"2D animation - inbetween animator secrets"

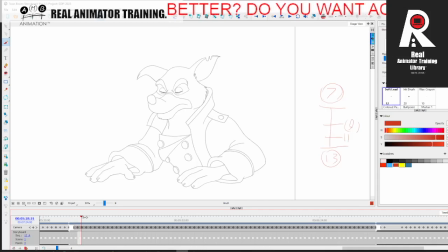Alright, so I'm hard at work in betweening this, cleaning up and in betweening this piece of animation. Still a little bit left to do on it, but
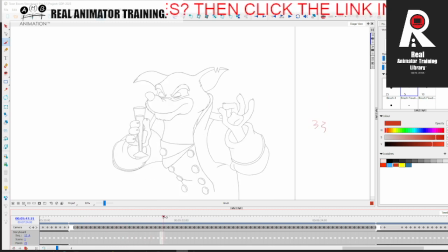as I'm doing it, I came across a section where it's a little bit, in-betweening process is a little bit different. And you can see down here, where is it? Oopsie, let me press my space. I've got two charts.
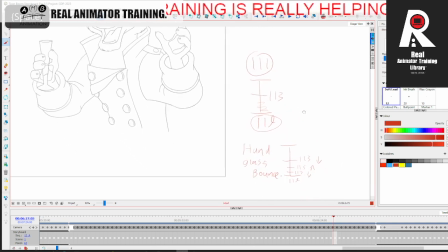I've got one chart for the head and one chart for the hand and the glass. Now, I tend to try and avoid using multiple charts because I like to work with the extreme skis and breakdowns and
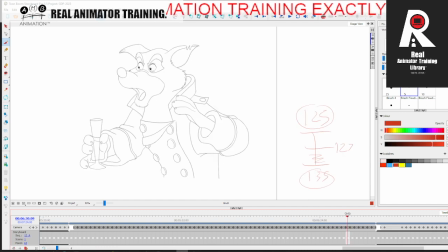finalize all my arcs and everything with minimal in-betweening, just slowing in and slowing out. But this kind of thing, it's not just about slowing in and slowing out here. This is a mistake. Or an opportunity rather, it's not a mistake,
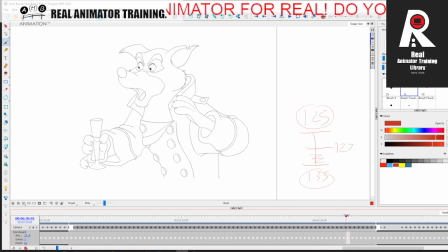that many intermediate level and even like pro level animators who I've worked with tend to miss opportunities, and I'm wondering if you guys do the same. So I'm here to share this secret with you that'll help you. So as we go, we've got lots of little fun things in here as I've been breaking it down,
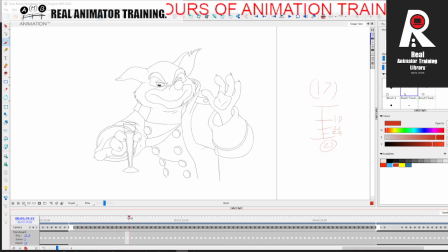like the little hand wiggle in here, then the change in the timing, and he swirls the glass, drinks it down. Now, as he wipes his mouth, he puts the glass down, and he puts it down with a firmness, right?
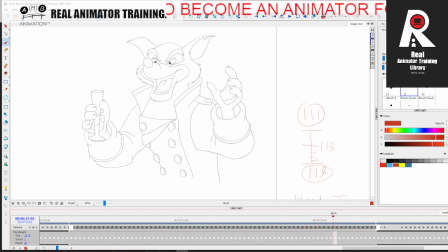It's going to need an in-between in there to soften it because it's a little too firm, right? So if we look at my chart, I've got 111 to 119, so a 6-frame slow in, right?
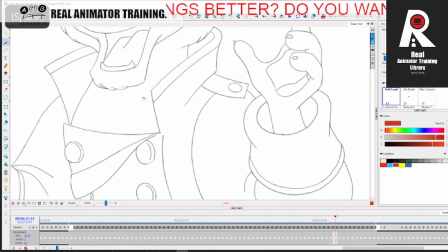So it's going to take 6 frames for his head to just simply go from here to here, right? Here to here. It's going to be 6 frames. You can see the same going on with his hand here, right?
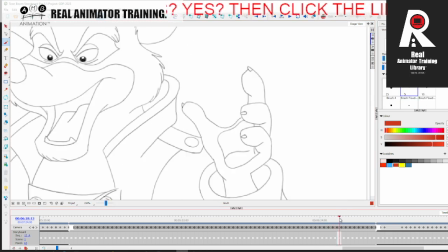So not much of a movement, just 6 frames, quarter of a second to slow into that.
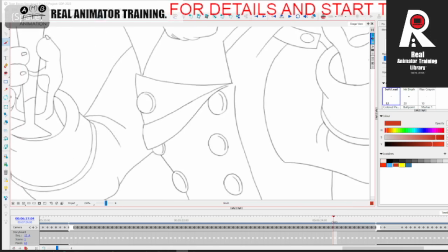So it's like all of the other body parts, these buttons, everything, 6 frames. But we want to bring the glass down faster, right?
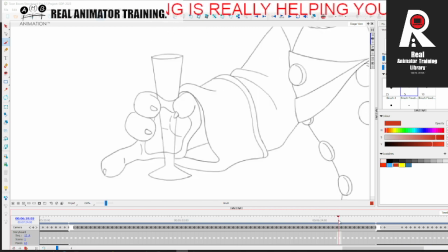We want to bring that glass down. Now, if we slowed into that at 6 frames, right, it would really feel like he's really carefully putting the glass down, and it'll feel unnatural to the timing of this big move where he's like going,
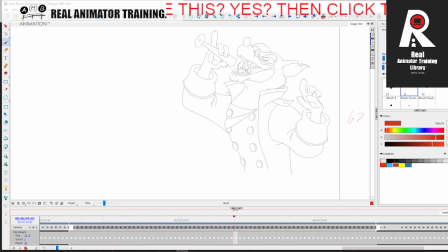he's picking up the glass, he's drinking it, and he's like wiping his mouth, and he's like, and he puts it down. We don't want it to be soft, 6 frames between here and here as he's putting it down.
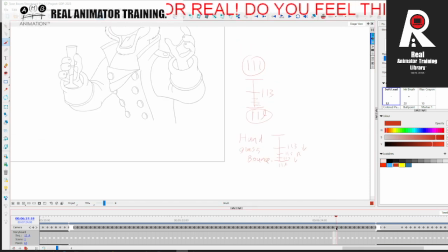So what I've done on my chart, very quickly, I really don't chart for myself, but just so as I got to it, I remembered I put hand glass bounce, and I very loosely put this half principle here,
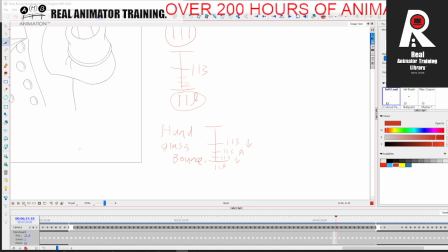but not really. I've put little arrows here to explain as well, and I would put those arrows there for the assistant, so the assistant would understand that it would be like, now some of you in the Real Animator training library remember the heavy ball effect,
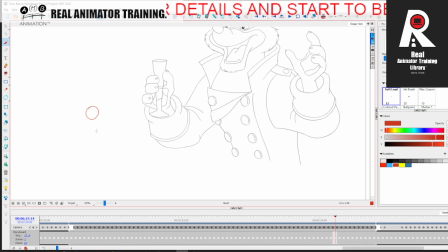where the ball is up here. Let me draw on this layer. The ball's up here, it immediately drops to the ground, and then it kind of staggers, so it goes up again, and then it goes back down to the ground, and it goes halfway up again,
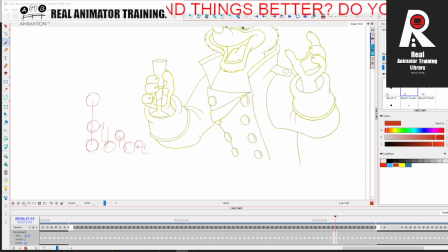and then it goes back down to the ground, and then it goes halfway up again and down to the ground, and we get this kind of bum bum bum bum kind of feel. Now, we don't want that many bounces on the glass, but we want that effect.
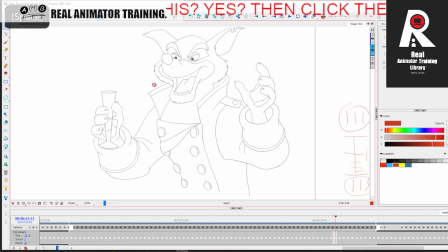So I'm not going to draw all the in-betweens of the head and the hand and waste your time, because that's obvious, right? We're just going to trace, we're going to turn on our light box